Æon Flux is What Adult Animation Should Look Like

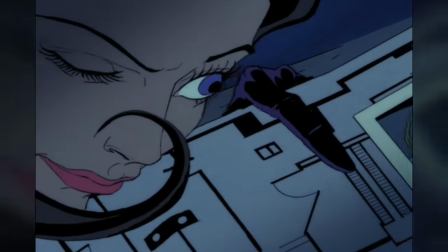Eon Flux is our main character, who is seemingly on a mission to kill Trevor Goodchild, the ruler of an authoritarian state.
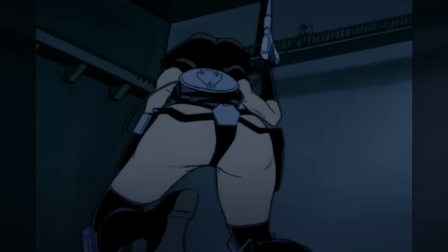The beginning of the episode is a montage of action spectacle, as she kills countless soldiers.
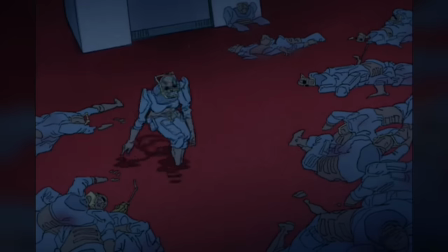Her rampage eventually leads to a quiet scene where a soldier stands among the dead bodies in a pool of blood,
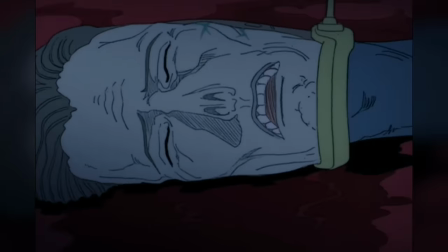and finds her wounded lover who has caught a disease that is spreading amongst their ranks.
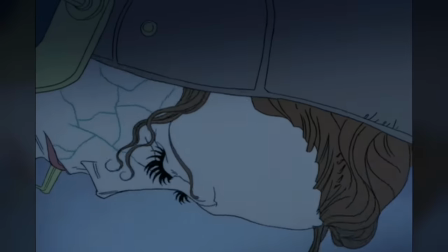After she's shot by Eon, she takes off her mask, revealing that she also has the disease.
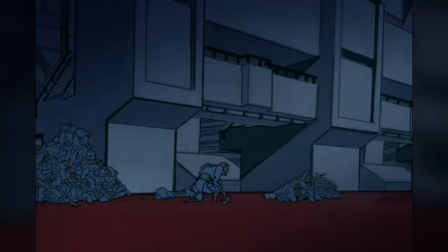That's when the man succumbs to death, leaving his lover sobbing and alone.
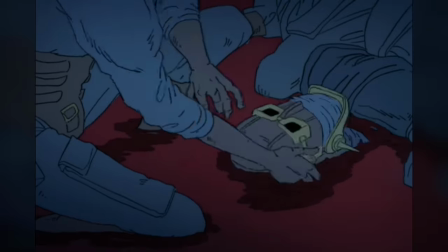In just a few seconds, this short makes us care about the faceless soldiers that Eon is killing,
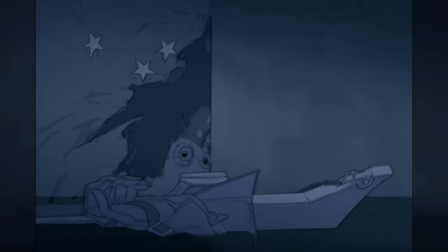and it establishes the hallucinogenic effects of a disease that will be explained later.
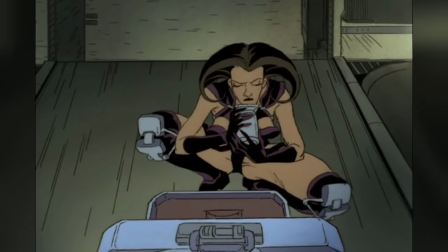It's a scene that makes us question the morality of our heroine, especially when later she discards the cure for the disease in order to use the canister as a makeshift hand grenade.
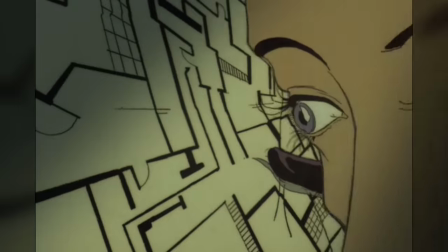This is a perfect introduction to the multi-faceted characters within Eon Flux. Eon Flux herself is not an intrinsically good character.
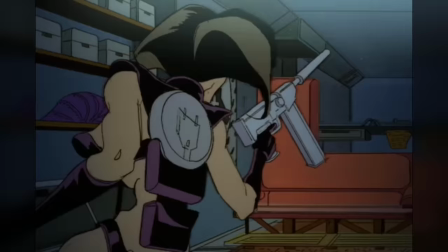She has an admirable goal, but achieves it through morally questionable means, a pattern of behavior also reflected in her enemy, Trevor Goodchild.
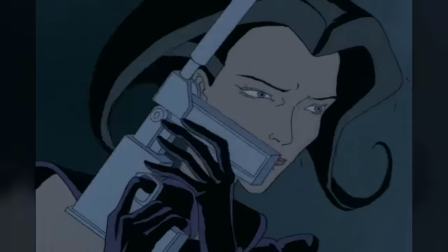Though one is decidedly the protagonist and the other the antagonist,
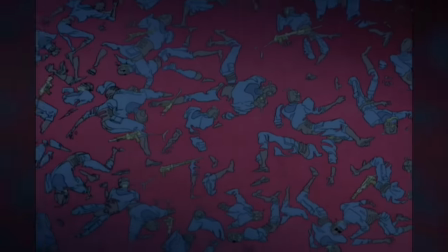the line between who is good and bad is not so clear, and it is up to the viewer to decide if what the characters are doing is justified.
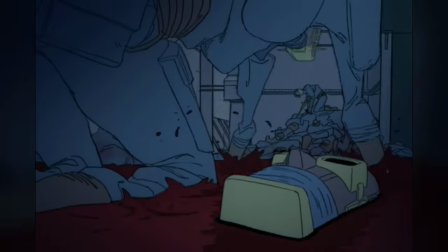The line between right and wrong is blurred even further by Eon and Trevor's complicated relationship.
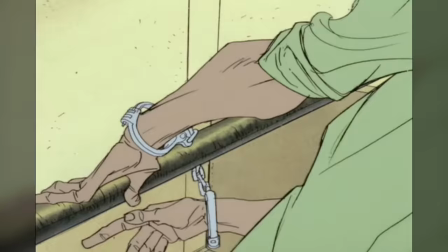They're bitter rivals at odds with each other, but at the same time they're intensely attracted to each other,
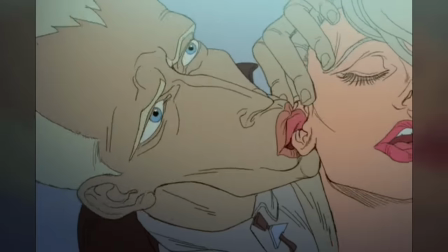as they constantly tease each other without giving themselves the satisfaction of physical intimacy.
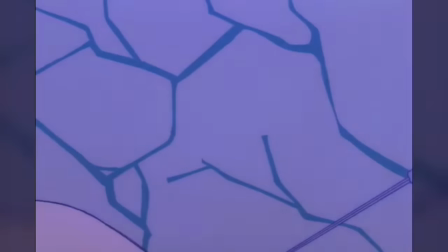This is also a good time to bring up that the show is tinged with sexual overtones and stylized by perversion and fetishes.
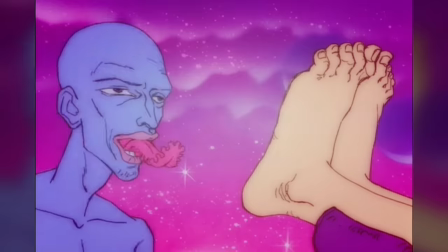It's apparent right off the bat and the BDSM style clothing of some of the characters, but then you also see foot fetishes and some strange tongue fetishes on display.
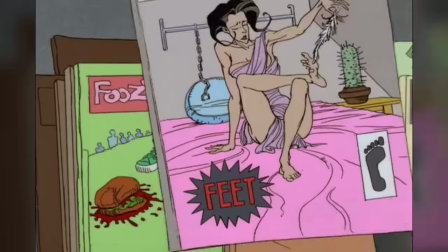And those aren't even the weirdest places that the TV show goes sexually.
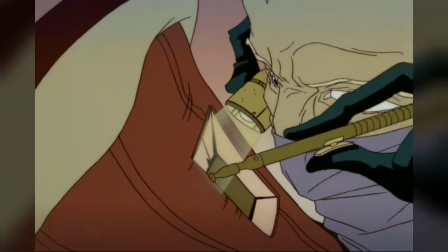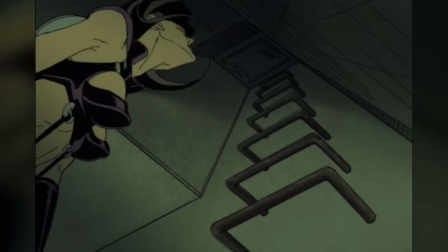At the end of the pilot episode, Eon ascends into Trevor's tower, but she gets a nail lodged in her shoe.
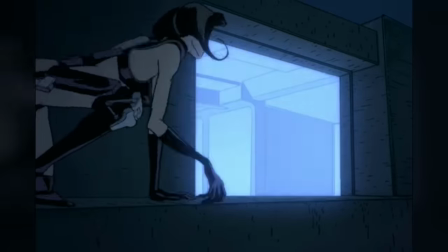This makes the following scene where she waits for the moment to strike suspenseful, because you know as soon as she steps forward, the pain from the nail will make her miss her shot, or worse.
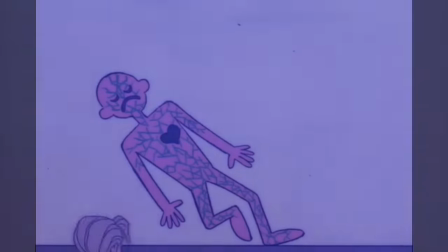This scene also gives us a visual explanation for the disease and shows Trevor administering the cure to his lover.
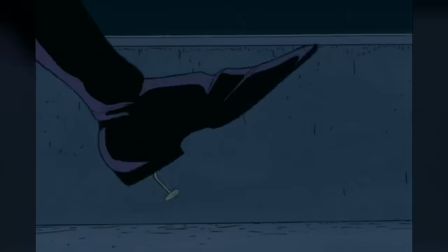Then, just as Eon is about to strike, she steps on the nail and she falls to her death.
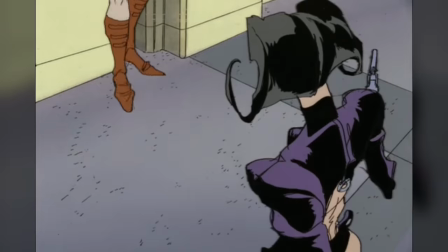This is the first of many deaths Eon would suffer, as at the end of every short, Eon would die, many times from her own clumsiness.
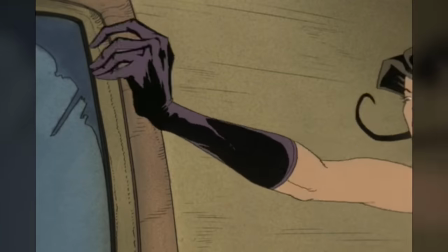Her repeated deaths are what made the short so engaging and surprising.
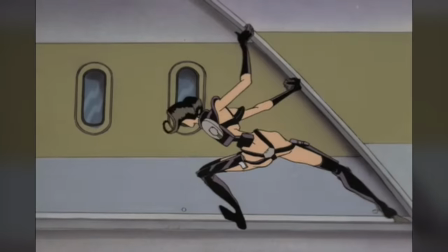You genuinely never knew if she was going to live or die, because obviously, the show had no qualms with killing her,
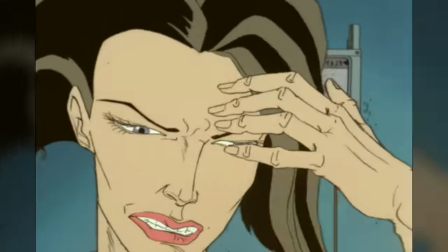and it could kill her at a moment's notice, creating surprising twists in the story.
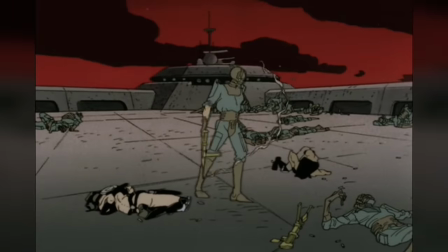In the short titled War, the character is even killed off at the beginning and the rest of the short follows various soldiers as it showcases the nature of war.
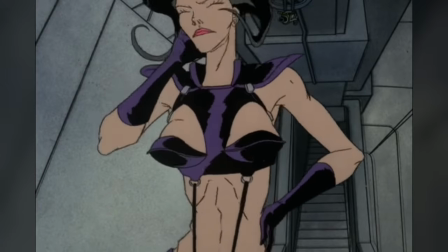The reason for repeatedly killing Eon was that Peter Chung didn't want his concept turned into a TV show, so he killed the main character after every short film.
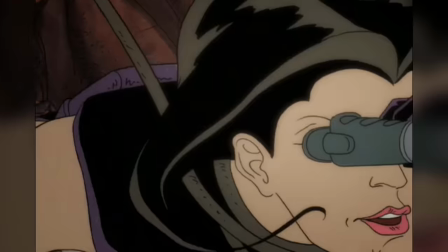Of course, that didn't work and we ended up getting 10 episodes of the TV show anyway, but hey, he tried.
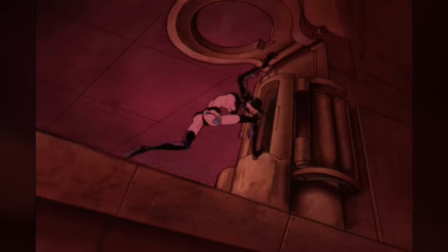I can safely say that all of these shorts are my favorite adult animations that have come out of America.
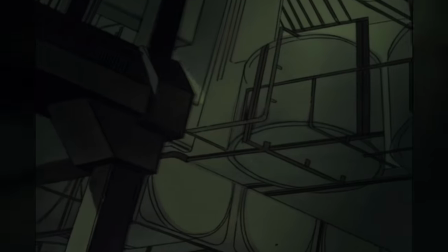They present a strange, dystopian world with an atmosphere that just feels completely alien.
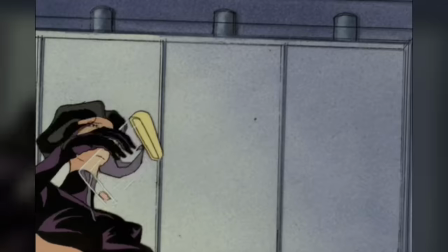The shorts constantly one-up themselves on how weird they are, and it makes you ask questions like, why does Eon have a hobo tied up inside of her cabinet?
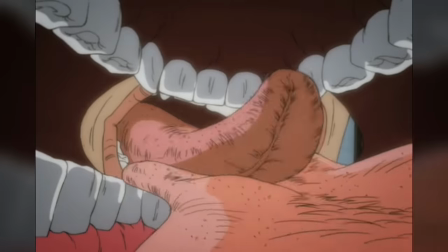What the hell are these alien eggs she's getting? Why is it showing me the inside view of these two french kissing?
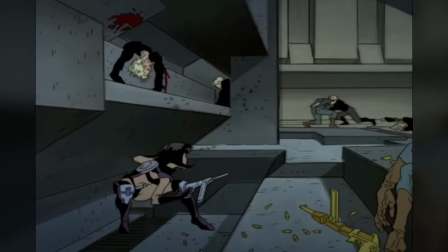Wait, what the fuck did he just do with her tooth? truth. Beyond being weird, it presents a fully developed sci-fi world that is begging for more exploration,
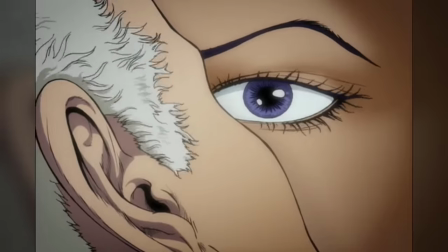complex characters that slowly reveal themselves through the course of their actions, and it uses all of this to present moral dilemmas to the viewer.
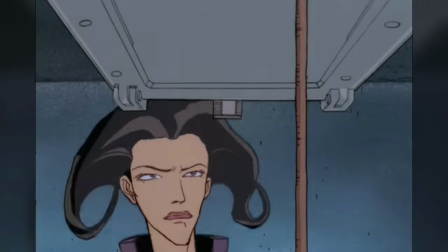These shorts are undeniably weird, but that's what makes them creative. Every facet of them is unique and unlike anything I've ever seen, and again,
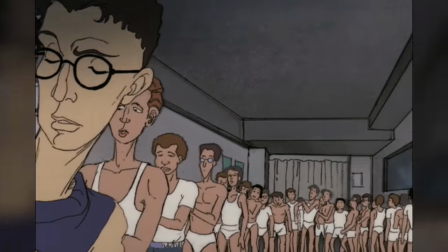I just have to express how fantastic the visual storytelling in these shorts are.